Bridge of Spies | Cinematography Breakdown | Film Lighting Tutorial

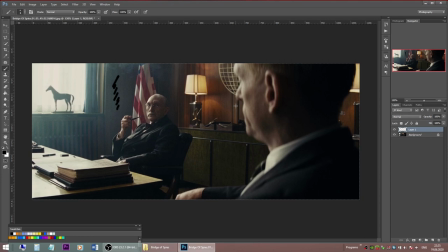12:01 The agent here should be front-lit naturally of course because he's sitting, he's facing the window, but to help create some contrast we place a neck fill from frame right
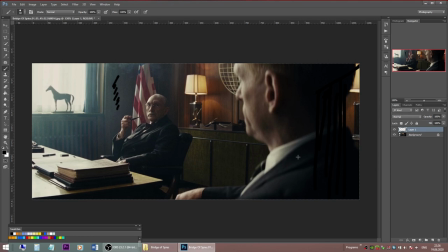12:19 close to his back, probably right near the edge of the frame. We talked a lot about how wonderfully Roger Dickens escapes the front light situations like these in favor of side lighting, avoiding this flat light and creating some
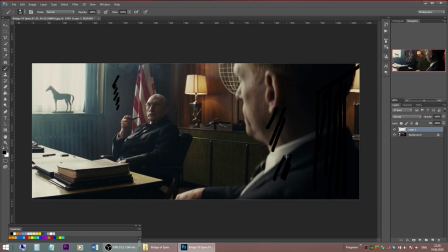12:40 in the previous episode side light for an old man and I recommend checking it out if
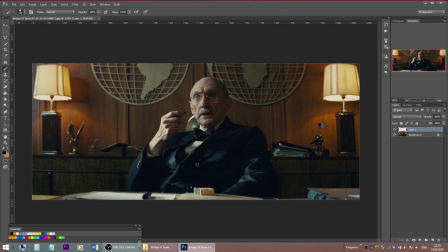12:46 you haven't seen it yet single shot on the CIA director and look how low the camera is positioned it's much lower his eyeline we show that this person holds a position so high we are not on
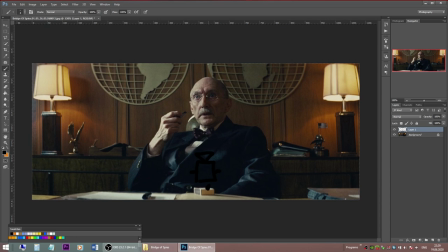13:05 the same level I also like the symmetry of this composition very much. These two practicals on the background and the symmetrical composition it all adds to the power of this person.
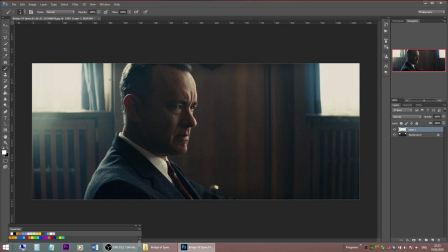13:20 And finally one more angle. Here the actor is wisely placed between two windows on the darker background. We have a nice powerful upstage key light from the right window
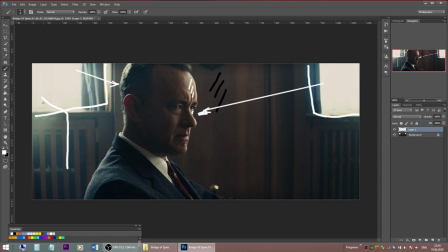13:38 and a backlight from the left window. Here they use a reflector from this side white bounce board reflecting the light from a window to his back and to his hair.
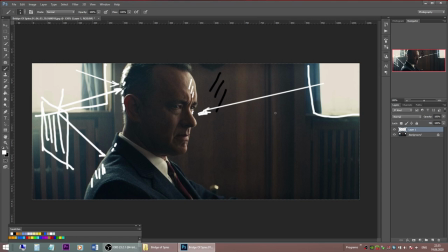13:59 So we have this nice edge light and his back is also separated from the background. To have more light wrap on his face we place another reflector
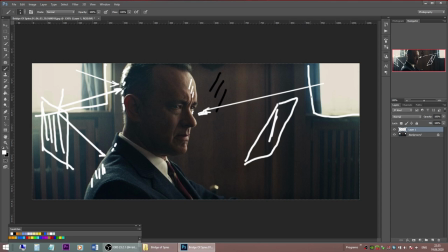14:13 somewhere here white bounce board. This helps the light from the window that otherwise would be too edgy. It will be too edgy. We need to travel it a bit more to be a bit soft.
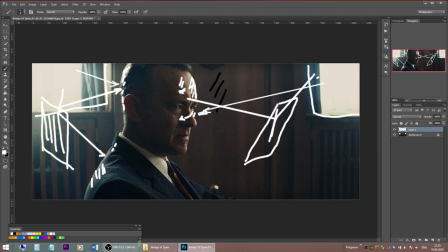14:29 So the light from the window comes onto the bounce board and then reflects and it helps light to travel a bit more to the other side of his face.
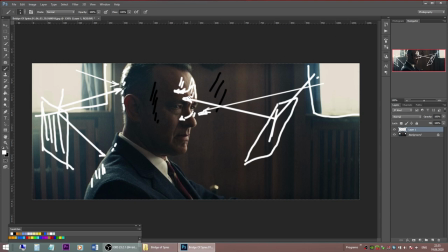14:41 So do it with care, don't create a front light. Here we still hold a lot of contrast on his face, but the light is not edgy. Have you noticed these nice eye lights? They also come from the white bounce board. And that's our lighting game for today. I really like the look of this movie and Janusz Kaminski style as a director of photography. There are numerous greatly lit scenes in this movie and we might return to some of them in future videos. If you like this video give it a like and consider subscribing. Thank you all for your support guys, I really appreciate it. I'm always happy to see your comments in the comments section below. Don't forget to check out previous episodes, Peaky Blinders and No Country for an Old Man. Again, my name is Anthony and I'll see you in the next episodes of Lighting Game. Take care!